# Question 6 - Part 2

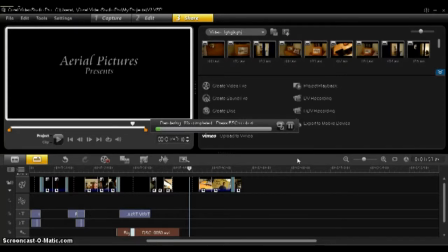[0:00]
Another thing that I learned is how to export videos and also how to put them onto YouTube. Here you can see me exporting my video, and you can choose which quality you want it in,
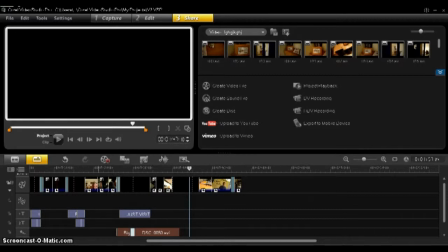[0:13]
what file type you want it to be. What is using filters on my video.
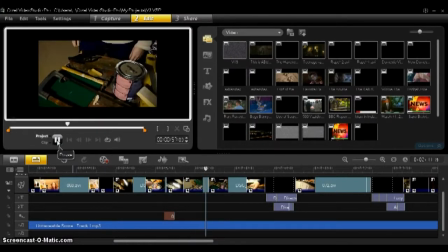[0:20]
So here you can see in my actual video I'm using a filter to show the difference between times. So obviously normal videos are present, and then I wanted to show the future.
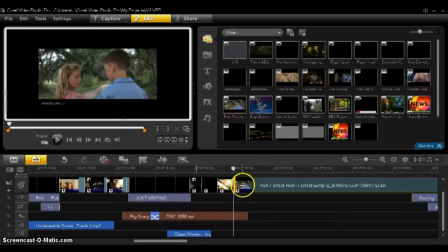[0:38]
So I had to put a filter on it. Having not done this before, I was a bit unsure of how it would work,
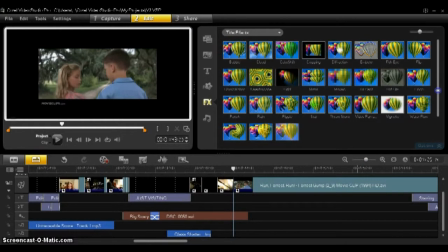[0:46]
but it did actually end up being quite easy, as you can just click on effects and then they have a whole range for you to choose from,
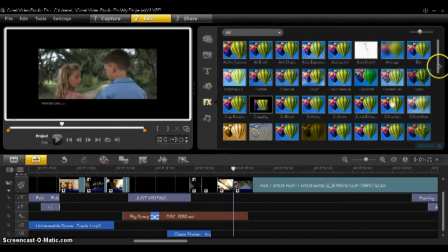[0:53]
and you just pick whichever effect that you want.
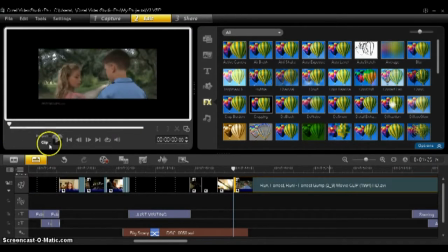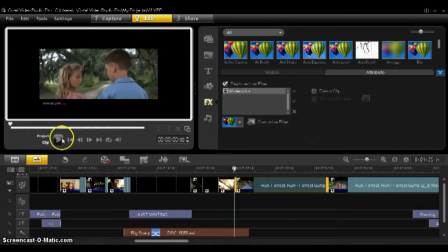[1:12]
I chose to use watercolour because I found this looked most effective in showing the different times in the narrative. But I found that it was a bit too bold, and I wanted it to be more diffused.
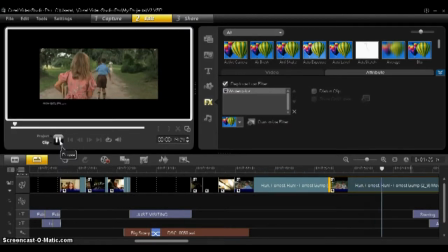[1:31]
So I changed the opacity of the watercolour so that it was a bit dimmer and
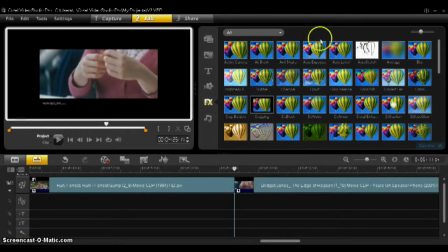[1:39]
not as blurry, because you couldn't really see what was happening if you had it on the full opacity.
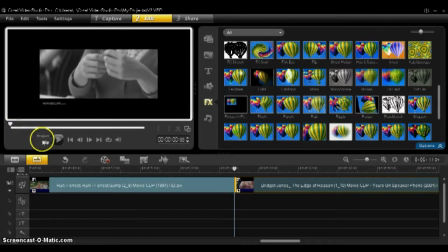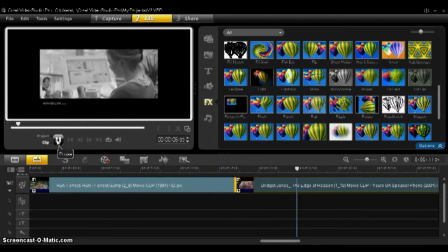[1:50]
Something that is commonly used in the media is putting a monochrome effect onto a clip to show the difference in time.
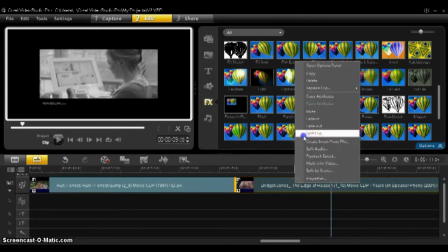[1:58]
However, this is usually done to show the past instead of the future.
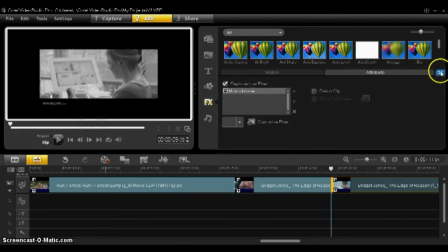[2:02]
And although thinking I might use this effect, I found that it would be too confusing,
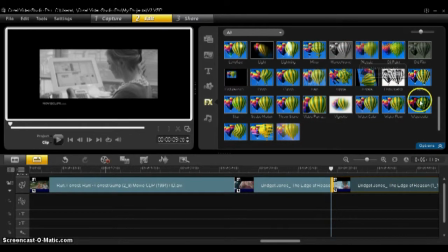[2:08]
because it would look as if it's what had already happened to my victim instead of what will happen in the future.
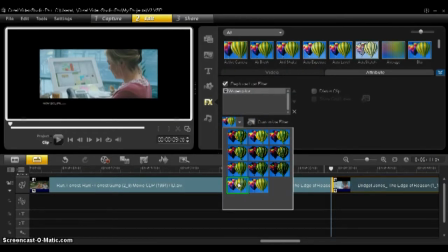[2:14]
So I therefore decided not to use this, but I found that
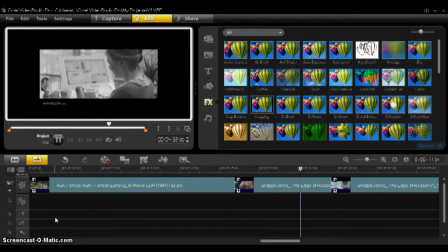[2:20]
by looking at all of the different effects that I could use and the effect it actually had on the clip, I learned quite a lot, which would work well with whatever I wanted to achieve.
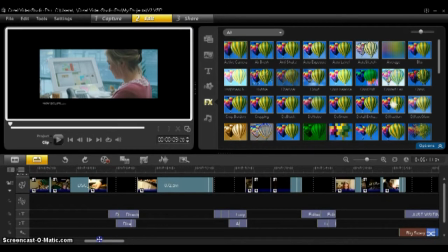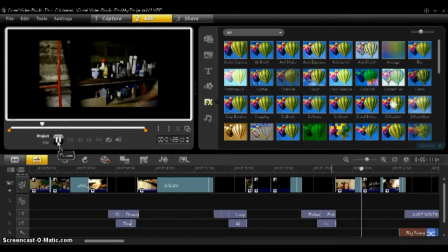[2:44]
Here is an example of me using a filter in my piece to show the difference between the present and also the stuff that is going to happen in the future, which is set in the garage.
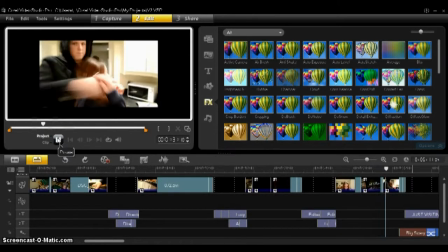[2:58]
And yeah, I use the watercolour effect to show the transition between these two in my narrative.
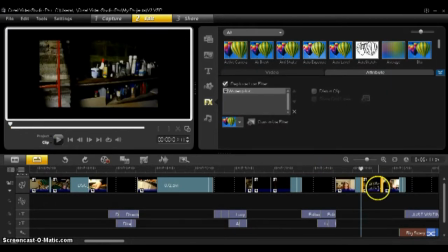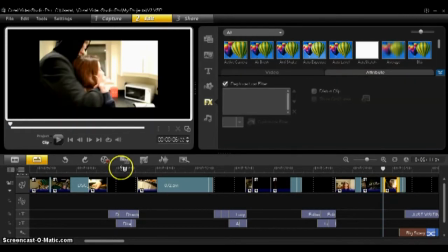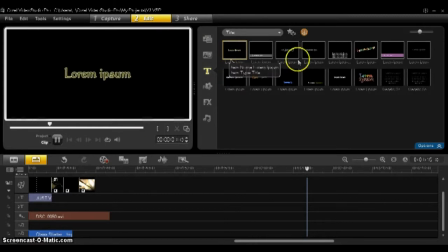[3:17]
Something else I learned in this process is how to layer titles so that they can appear at different times, because with this editor, although it is quite good, it didn't have it so that
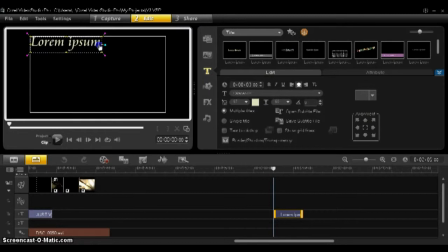[3:31]
the titles could fade in separately, because I wanted it to say one line and then the next line to fade in afterwards. However, it would only fade all of it in at the same time. This isn't what I wanted. So I played around and figured out that if you had
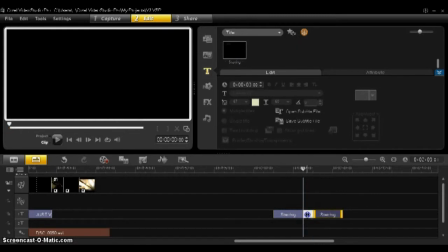[3:48]
two title layers and you put the first line on the first title layer and then the second line on the second title layer,
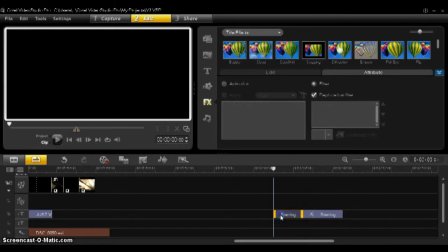[3:57]
that you could mess around and eventually end up with a title that flows better than it would.